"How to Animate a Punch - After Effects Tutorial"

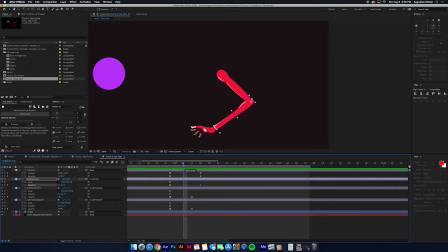Or you're trying to animate a strike, as though I've ever punched someone in my life. So we're going to increase the speed of that. And then we're also going to sort of in tandem with the rotations here. I might move this back even to increase the speed more,
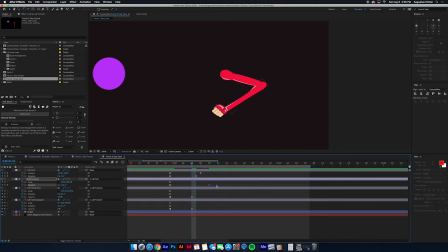but also to stagger this a little bit because I don't want the whole movement to happen all at once. I want there to be some follow through of these other parts. And I feel like I staggered it a bit too much there. We're going to do the same thing with the hand and some rotation.
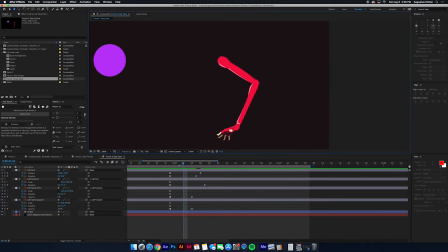So let's start this. We're going to tilt him, not him. Let's actually do both of these because they're kind of operating as the same hand, right? And I'm just switching between them with opacity. So let's do a let's rotate this down
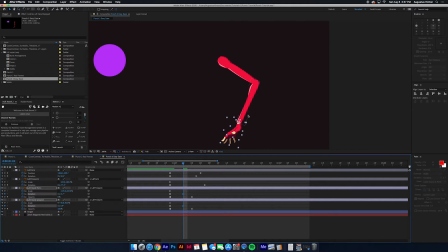so that it's kind of dragging behind this forearm, right, for just a quick second. So let's do that. And then we can have him kind of crank up. Oops, that's scale. To this sort of wound up position.
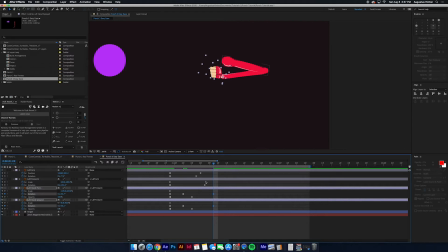Not quite forward, but just a little bit more wound up so that there's more sort of spring action that can happen, right? And that, you know, it's a bit much, this sort of follow through, so we're going to reduce that down.
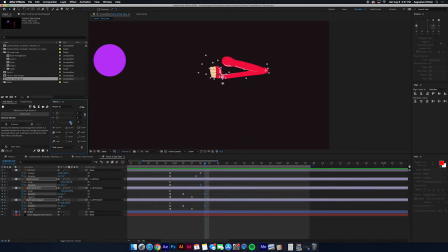And let's also make sure we're kind of on a similar easy ease amount. Oops, did I even do that right? Here, let's watch this again.
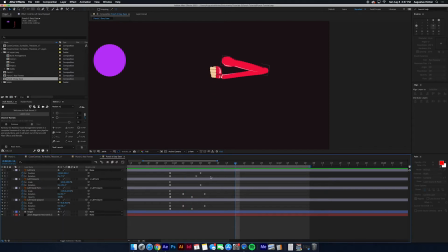Okay, that feels a little bit better to me. We're also going to add sort of this quick motion at first. So I might even make this a little faster. So it's pretty quick. And then I want one additional kind of extra squeeze into an even tighter position
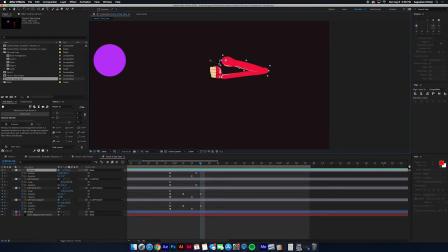to increase this idea of winding up and sort of building the strength and anticipation. And it also allows for a really quick motion here, and then also a moment for the viewer to rest on this keyframe to understand what's happening.
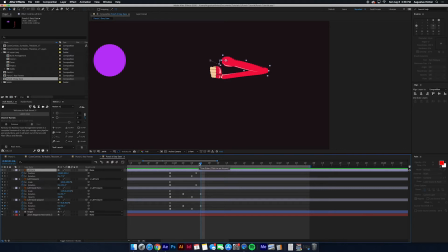Because that's going to be really important with these fast motions. It's just a couple, like a frame or two on, you know, these keyframes, as they're called. So let's go forward just a tad in time. Doesn't matter how much, but just a couple frames. And rotate him up a bit more.
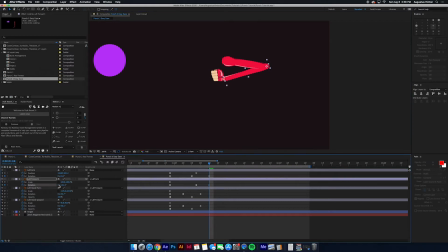And squeeze this guy in a bit more. That's the wrong way. Just a little. Let's see, the fist we're gonna leave. I don't, you know, if we do too much, that just looks silly. So let's leave him there. So now we have that, and it's not obviously looking like quite the way we want it to.
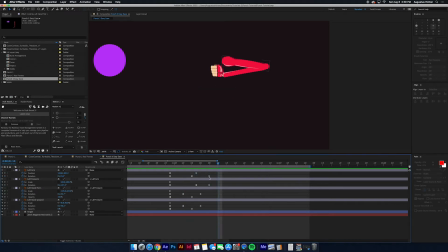I want it to be a fluid motion kind of between these two things. Let's push him out even a bit more. And what we can do here, you can click, you know, since it's the rotation keyframes that we're messing with, right? In fact, let's get rid of this guy to be less confusing.
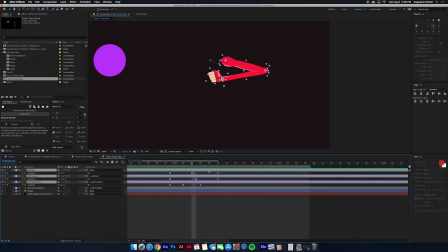Click on all of these. I'm gonna hit R again, and now we can just focus on our rotation keyframes. For my shoulder and forearm, I'm gonna focus on these keyframes right here. First, I'm going to command click on them twice until I get this circle.
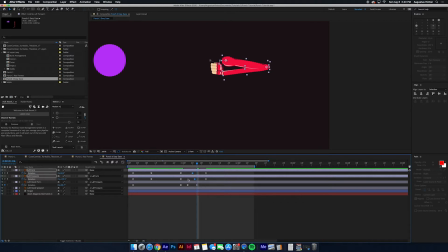I think this is called a follow-through keyframe. I don't quite remember. It's like a constant speed.
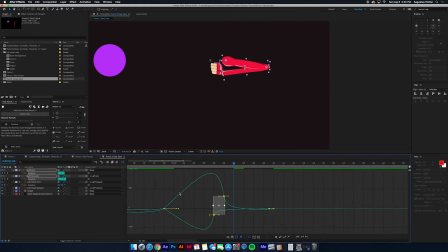Maybe that's what it is. So it's kind of more smoothly connecting the two keyframes on either side of it. And what does that even give us? It gives us something weird, because right now
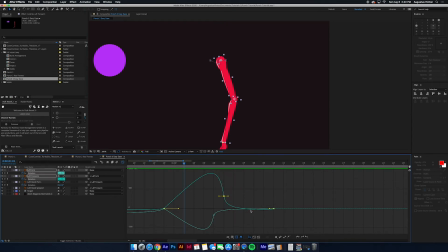it's going too fast through here, and so it needs to compensate by going in the opposite direction for a second to get back to its end goal. We don't want that. We don't want this for this line. In fact, let's just focus on the one. Where'd you go? We don't want this line to dip below.
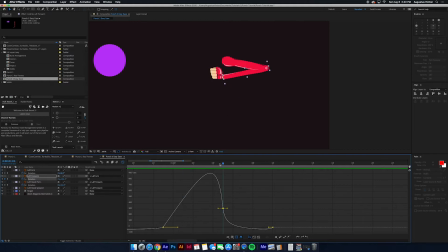Oh my gosh, to dip below here. So we're gonna click on this, which is our sort of initial pose, and then this is the extra squeeze. For this, we're gonna lower it until we can see that we quickly get here,
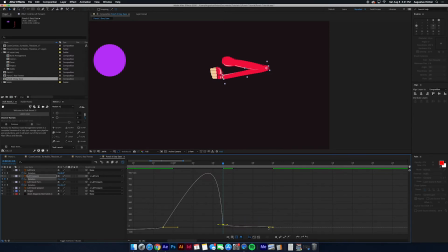and then we kind of slowly squeeze into this last position, but we don't go below this line. So it's now all positive above the line. Let me move this out here too as I'm talking. Just kind of squeeze in there quicker.
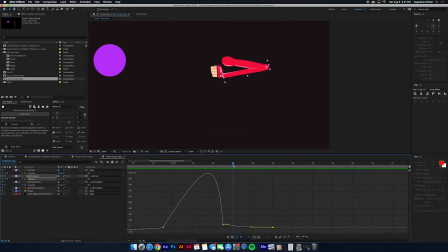So now we get this quick thing, and then this extra squeeze here, which feels, you know, like he's really winding up, he or she. And now let's click on the shoulder. Is that right? And the rotation of the shoulder. And we're gonna do the same thing.
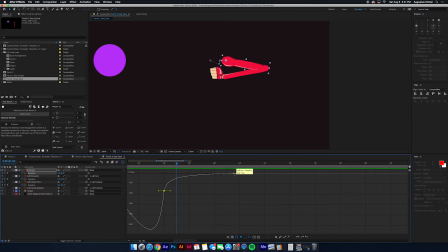This one actually doesn't look too bad. I am gonna lower it just because it looks like it might dip under, but still we kind of want it to match that same speed. So this is rotating in a different direction. So we're below this zero line, which is fine. We just have to stay on the same side of it.
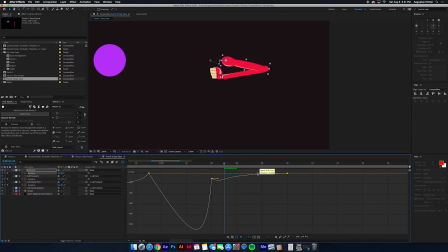So I'm gonna stretch this out like I did with the other guy to have him squeeze in there a bit quicker. And this looks pretty similar now, because we're still staying on one side of this line. Let's get out of our graph editor, zoom out with Alt wheel down on my mouse, and take a look at this.
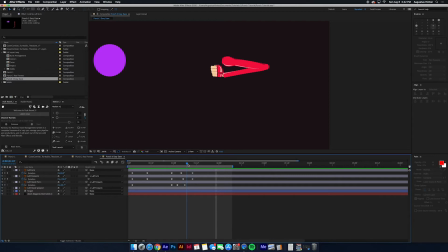Okay, so quick into this pose, a little extra squeeze there that people are gonna feel. You know, it's subtle, and you can certainly exaggerate this a bit more. I may even do that with this forearm because it looks like it's kind of just lifting.
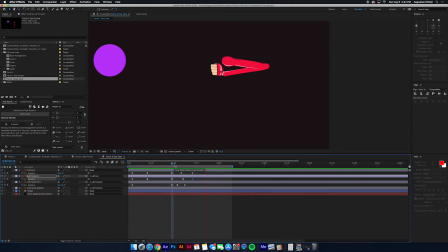Let's do that. Yeah, that feels good to me.
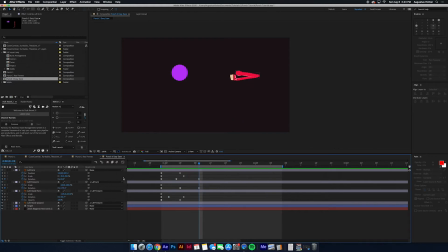And one thing we're gonna do before we add our punch keyframes back over here is we are going to just, I'm gonna get rid of these scale keyframes because I didn't need them right now. Okay.
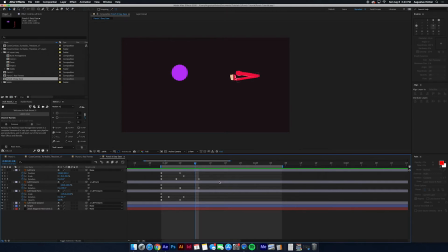That's feeling good. Before we add our punch keyframe back over here, I'm gonna add a wall of all of these keyframes. I don't need the opacity for this, but for like the scale and the rotation and position,
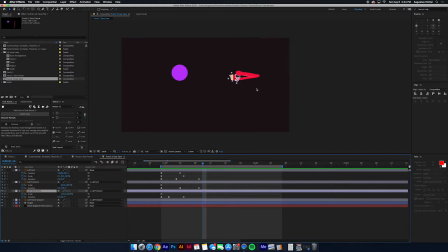those are all gonna be affected on some of these next frames. So, but I want everything to start from the values that this is at here. So let's just do a wall. So I have all the things that I'm working with on my left, on the shoulder, and then forearm and fist.
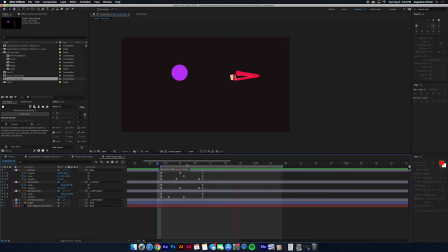Those are all good. And also it allows us a chance to stay in this moment for a second. You can sort of have power over how long you want it to stay here, but giving it just a moment will increase that power and kind of build up that tension.
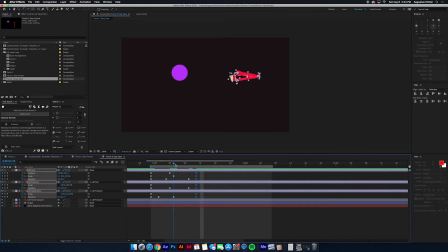So we can adjust this, but I'm going to do just a couple frames. Even after we're all the way squeezed, I am going to give it 2 more frames. We can adjust that later if we want, but for now, that's what we're doing. And so now my punch keyframes are here. Grab them, shift them over, and oh my gosh, we punch, amazing.
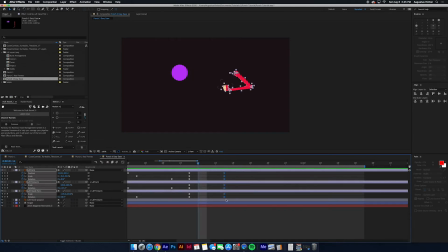And this looks terrible, right? Even if we do like, 2 frames. It's faster, which is good, but like, what is this? That's not a punch thing, right? Unless you're doing some uppercut. We're not doing an uppercut. We're doing a standard, I don't know, left hook.
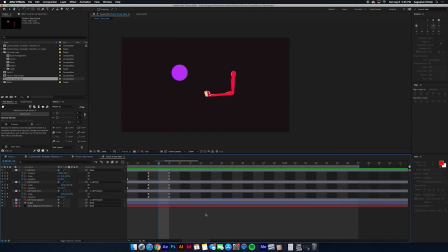A standard punch in the face punch. And this is not right.
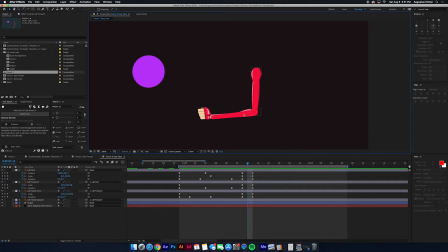That's not doing anybody any favors. So what we're gonna do to make this look not like this is kind of do a faux, we're gonna push this arm kind of backwards in space to pivot from here to look like he's swinging,
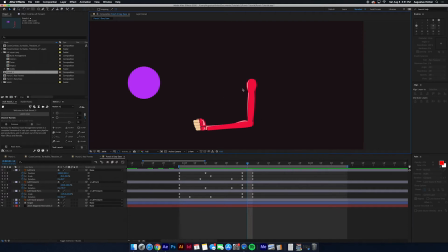not doing an uppercut, but kind of swinging on a, keeping it at the same level that it was at, like keeping it here. So it's more of a straight line, right? Instead of swinging down.